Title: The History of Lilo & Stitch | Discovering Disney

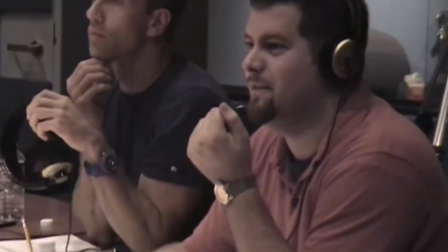(12:11)
But that didn't mean the creators would be any less interactive in the details of their project.
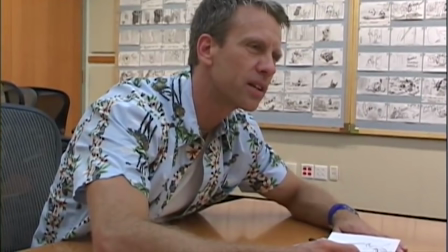(12:16)
They were in there with the other members of their team to engage with them and to make
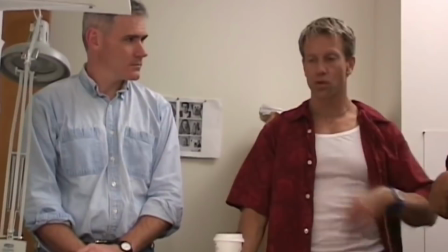(12:21)
sure that the film got made in a smarter and faster way that avoided reinterpretation.
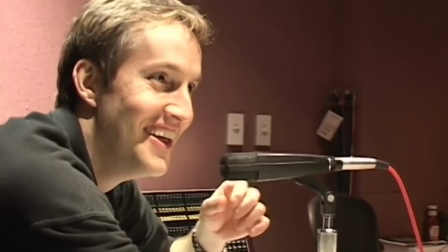(12:26)
In April of 1999, the team knew that the destructive force that was Stitch would be the entity that would almost break the sisters,
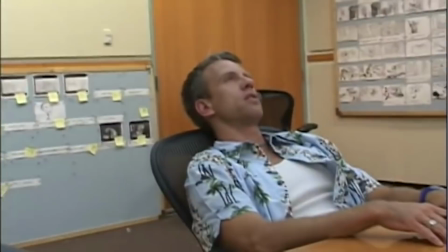(12:34)
Nani and Lilo, until at the end, they would all be united and transformed by family. But Dean and Chris hadn't fully fleshed out that concept until they took a trip to Kauai to research the locale.
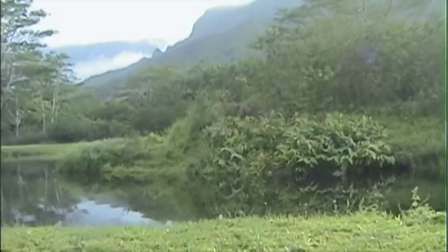(12:47)
The creators' desire to show a complete deviation from the rigid structure of family they had portrayed in Mulan,
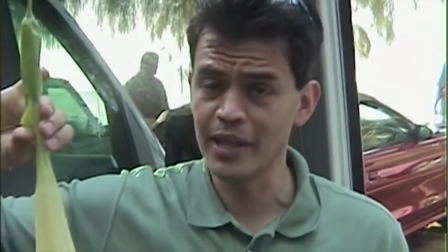(12:52)
while continuing to show the importance of family, was cemented when they learned of the concept of Ohana.
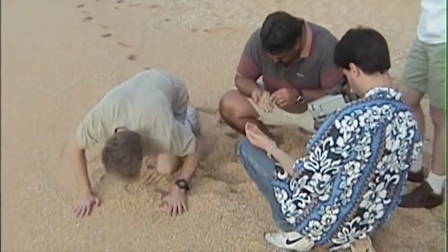(12:58)
While learning to understand the unique nature of the culture and the environment their characters were meant to live within,
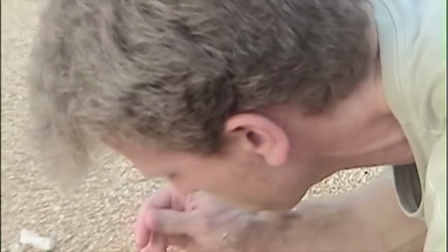(13:05)
along with depicting the island in its realest sense, which was juxtaposed with the island's serene beauty and economic struggles of the time,
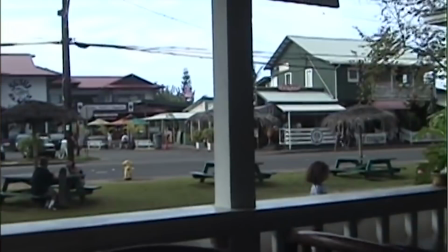(13:12)
their tour guide taught them about how the concept of Ohana applied to extended families,
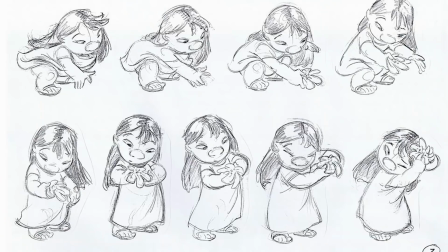(13:18)
which became extremely important to them as they felt it opened up the door to unconventional families.
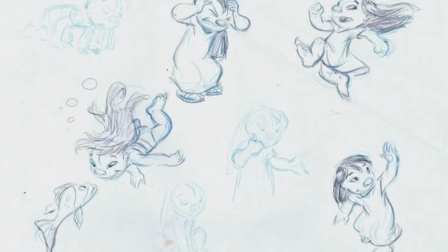(13:24)
Lilo and Nani did not have a typical family, but Chris and Dean wanted to emphasize that their love for one another and their struggle to keep themselves together was no less legitimate when their relationship was being shown.
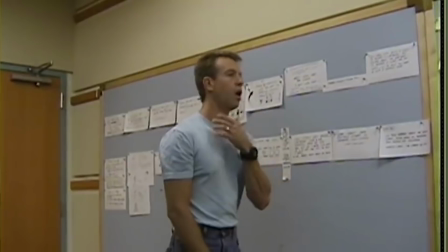(13:36)
Ohana was how they could remain together and why they would accept an alien to be a part of their family.
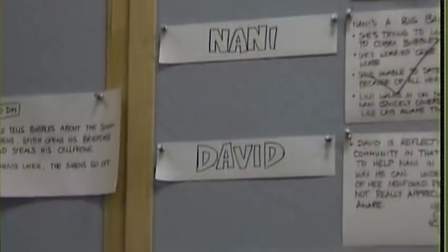(13:43)
DeBlois recalled, "Ohana so influenced the story that it became the foundation theme,
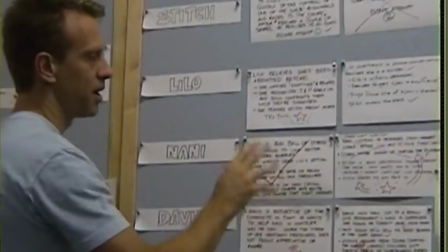(13:48)
the thing that causes Stitch to evolve despite what he was created to do, which is to destroy."
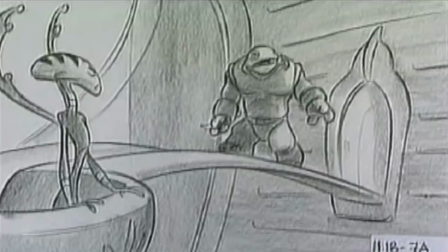(13:55)
In October of 1999, the team was able to show a screening of their rough version of their film,
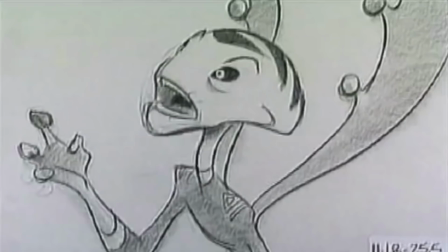(14:00)
and it was clear they had an understanding of how they desired to set up and conclude the first and third acts respectively,
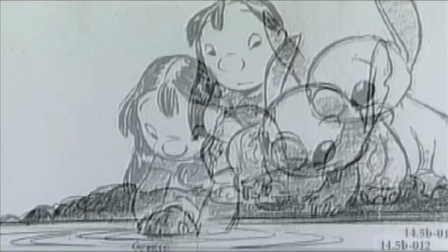(14:07)
but weren't convinced on how the story was progressing in the second act.
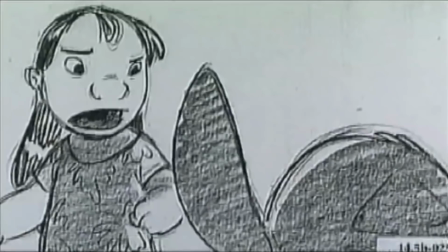(14:12)
They were not pleased with the heavy moments that were weighing the scenes down,
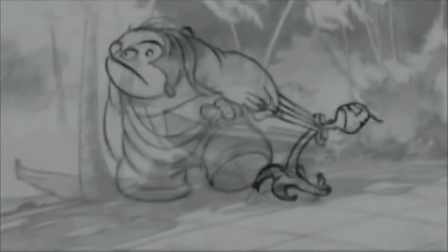(14:16)
and were not convinced that their complex characters deserved the limited actions that were taking place.
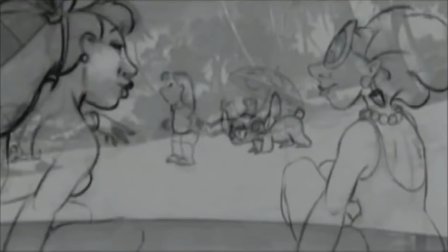(14:22)
What Chris and Dean decided was that they had to focus on the story they were looking to tell,
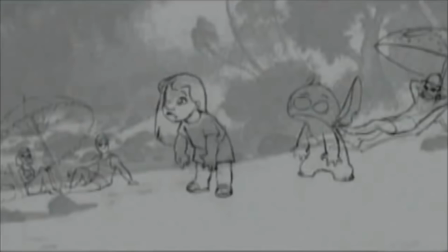(14:27)
regardless if that meant they had to turn away from typical practices in their storytelling method.
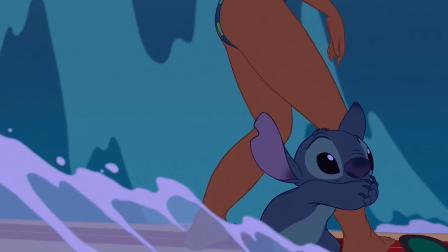(14:33)
By adding sequences like when Lilo tries to teach Stitch to be Elvis, and when they teach Stitch to surf, they were able to brighten the second act and build upon the complexity of these moments. We felt that the notion of sequences, which we've always worked with here at Disney, was harming us, because a sequence, by definition, has a one-sentence title. That, well, you've got a whole sequence now where, by definition, only one thing is going to happen. And we felt, after seeing our second act, that so few things happened, and our characters were so rich and so intricate, that they should be meshing more, and we should have much more layers happening at once.
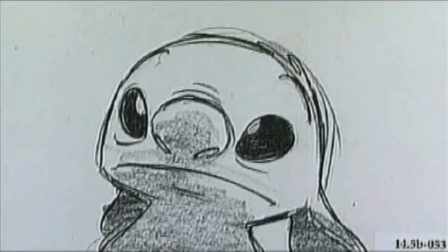(15:06)
So we decided to discard the notion of sequences and just talk about the film as a series of days,
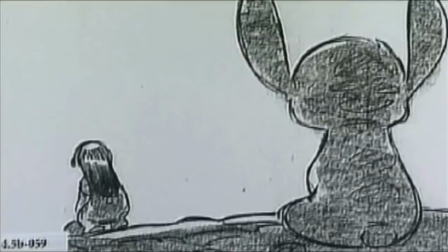(15:13)
and what we want to have happen.
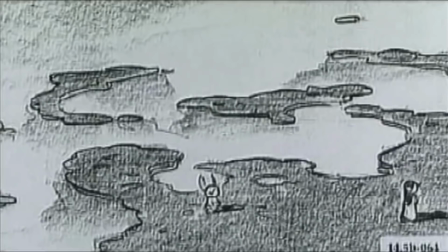(15:16)
As test audiences continued to give feedback on the film, and as the story was being revised to approach its final form,
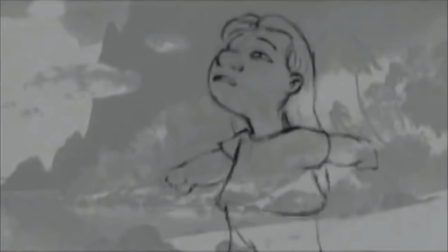(15:23)
the team approached the point where the animation process would begin,
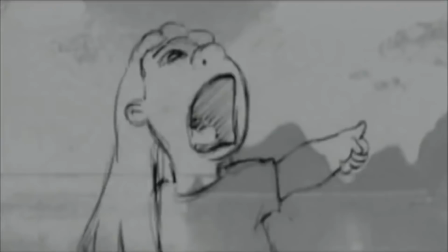(15:27)
which meant animators would soon be creating the unified and intriguing world and characters of Lilo and Stitch.
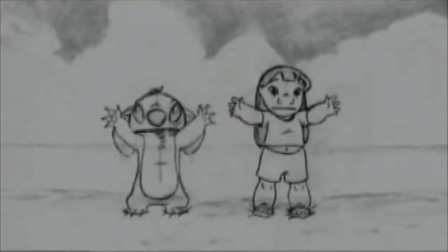(15:33)
And now that the duo accepted they would create the film as they saw fit, they were ready to take a new approach to what they wanted their story to look like. The thought process was that since they were creating a new type of film for the Walt Disney Company, that they should have it look different as well.
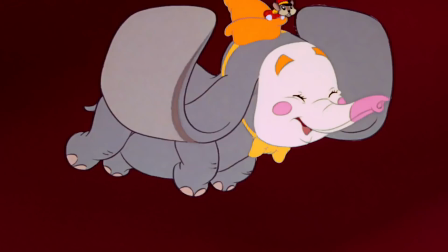(15:50)
Dean and Chris went back to films that inspired them, like Dumbo, and decided to adopt some of the methods that were used to bring that film to life.
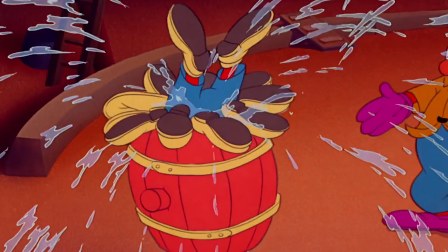(15:58)
To capture the beauty of Hawaii, the feeling of a storybook, and the art direction of Dumbo, all of the backgrounds were done using watercolor,
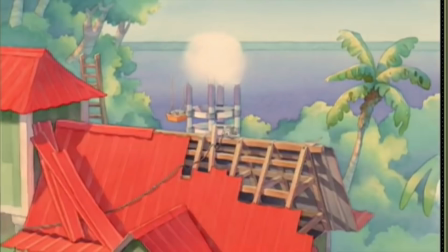(16:06)
as opposed to the gouache technique, which had become standard since the mid-1940s.